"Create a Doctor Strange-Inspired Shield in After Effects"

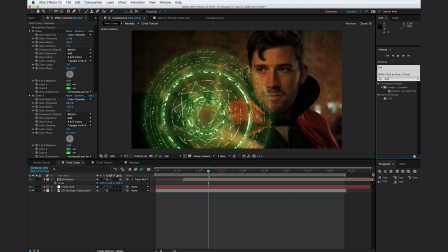728s
So go to the effects and preset browser and type in tint, and this is going to be the final effect that we use, and drop it onto the mandala, and we're going to change the black to just a bright green,
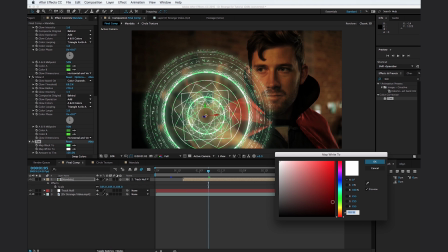739s
somewhere right about here, and the white we're going to change to maybe a little bit more of a turquoise right about there.
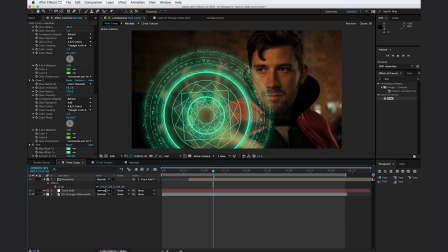745s
Excellent. So go ahead and change the transfer mode to add. And now it'll interact with the background just a little bit more, and I'm going to hit T for opacity and turn down the opacity to, let's say about 60%, right about there, to where, you know, you can see his hand through it.
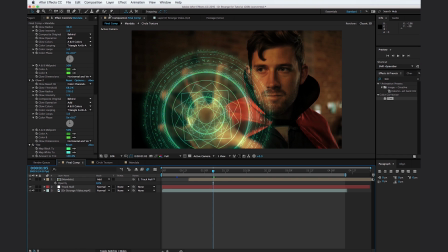762s
So now let's add in some extra elements into our scene. So I'm going to go to Layer, New,
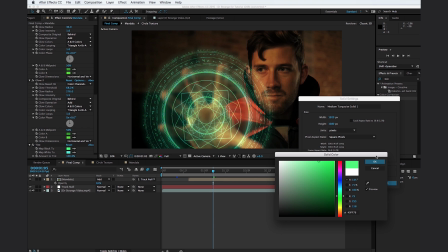767s
Solid, and I'm going to select just kind of a bright green right here, and we'll call this Glow and hit OK.
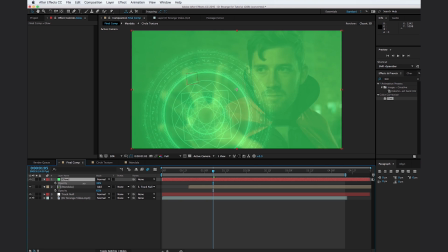775s
So let's go in, hit T, and turn down the opacity,
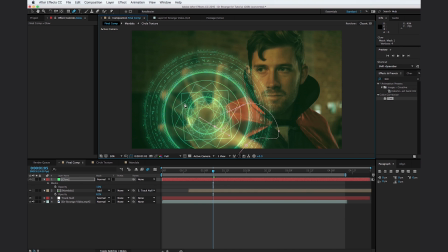779s
and then I'm going to select the pen tool up here and just kind of cut out just kind of a warped shape about like that. Hit F for opacacity and just feather it out, and we'll change the transfer mode to add as well.
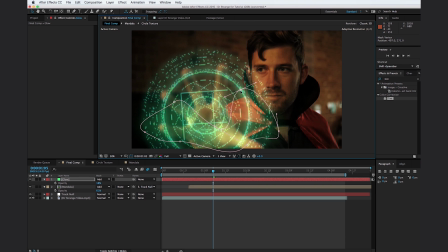791s
Hit T and just kind of turn it up right about there. Basically, we just want to make it look like this mandala is glowing and it's super bright, and there's just like a little bit of extra light spillage over here. Excellent.
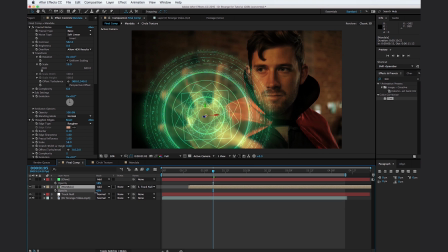805s
Excellent. So I'm going to hit T for opacity on the mandala here, and I'm going to turn it down a little bit more to right about there. And I'm going to duplicate it actually, and I'm going to move it over to the side just a little bit, just to right about there, to where if you zoom in here, you can see we're getting this duplicate effect here.
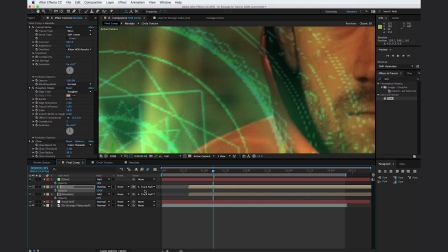820s
And I'm going to change the one on top to overlay. So now if you hit T and turn up the opacity, you can see that there's just kind of some fringing going on here.
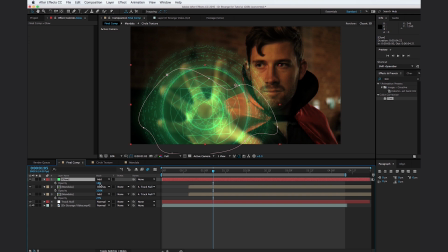829s
And this is just going to make it look a little more realistic. And then we can change the glow opacity down just a little bit.
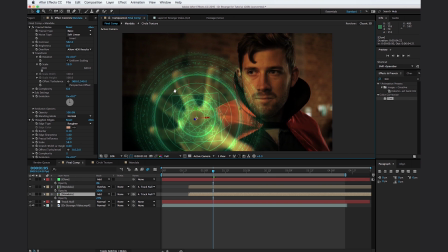836s
We want it to glow, but we don't want it to be over the top. So maybe about like that. And let's make sure that our glow layer is set to 3D.
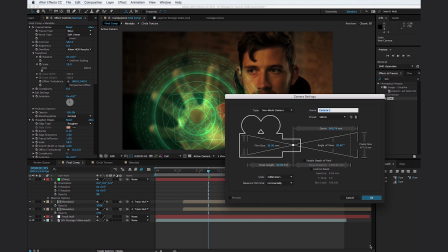843s
Now go to Layer, New, Camera. And we'll just do a 50 millimeter camera, hit OK.
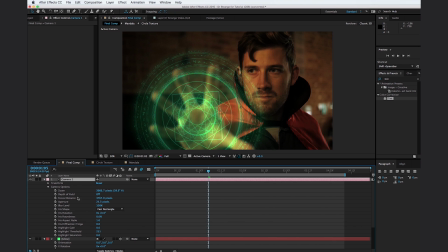850s
And this camera, we're actually going to go to the camera options and turn depth of field on. So basically, we want to match the same blurriness as his hand here. So I'm going to change our focus distance and just kind of turn it up to about, let's say, 5,000.
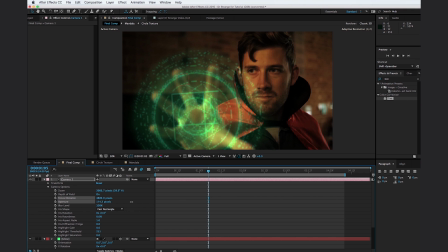864s
And we'll turn up the aperture to about 174.
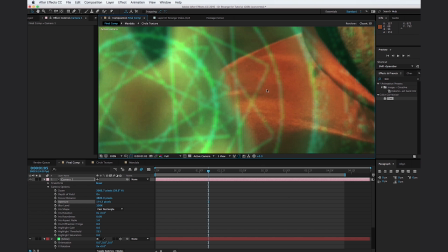871s
And now if you zoom in here, you can see that the blurriness just kind of matches his hand.
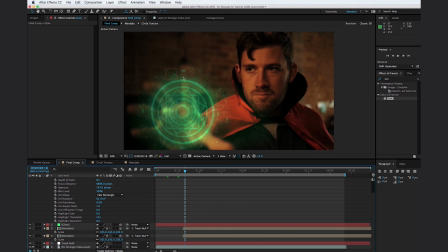876s
Excellent. So this is looking good, but I can see there's a line here that splits the mandala right in half. And the reason why this is because the glow layer does not have the same rotation as the mandala layer. So I'm going to select the glow, hit R for rotation, set the Y rotation to 6.
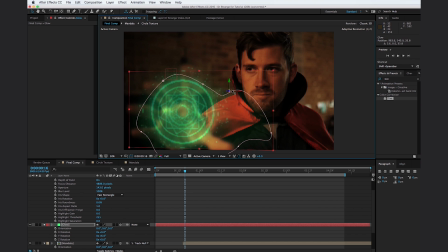892s
And then I'm just going to push it back in 3D space just a little bit, to where it's behind the mandalas and we don't have to worry about it intersecting ever.
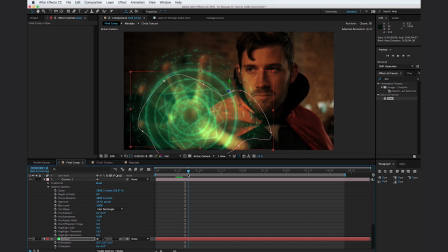900s
And I'm going to set a keyframe at, let's say, 18 frames. I'm going to hit T for opacity and set a keyframe for the opacity of the glow.
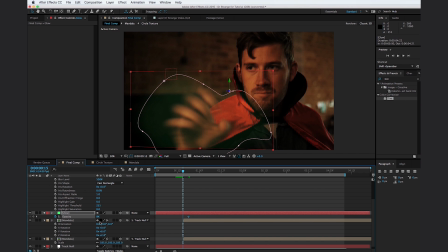911s
I'm going to move forward to where the mandala is not on screen and set the opacity to 0. So now we see here, Dr. Strange just kind of makes the mandala appear and it starts glowing,
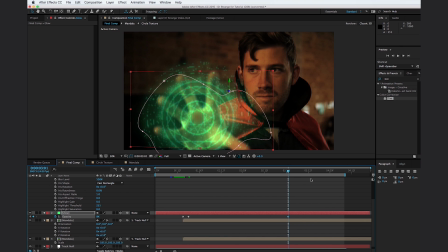923s
and then it animates away, and I'll set a keyframe at 3 seconds, move forward until the mandala is gone, and turn the opacity down to 0. So now if we scrub through here, we can see the mandala pops on, it fades away, and his hand goes away.
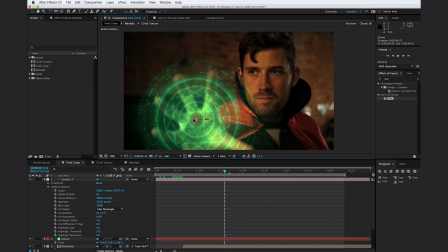940s
Excellent. This is looking awesome, but one thing I can see here that would take it over the top is if we threw in a cool lens flare element. So I'm going to go to our video folder here and drop in a radium lens flare from our friends over at rocketstock.com.
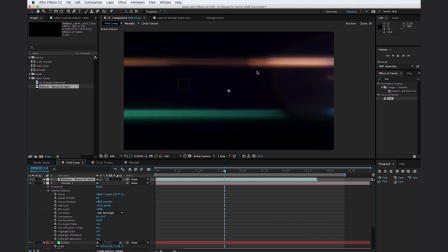954s
And radium is just a cool pack of 4K anamorphic lens flares. And unlike other plugins that are out there, these lens flares are actually organic and were really shot in camera. So they just have that kind of visual tenacity to them that other lens flare packs don't have.
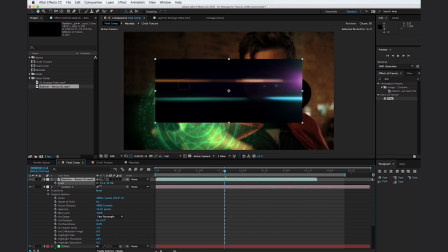970s
So if you go ahead and hit S for scale, you can scale this down to where it kind of fills up the whole frame.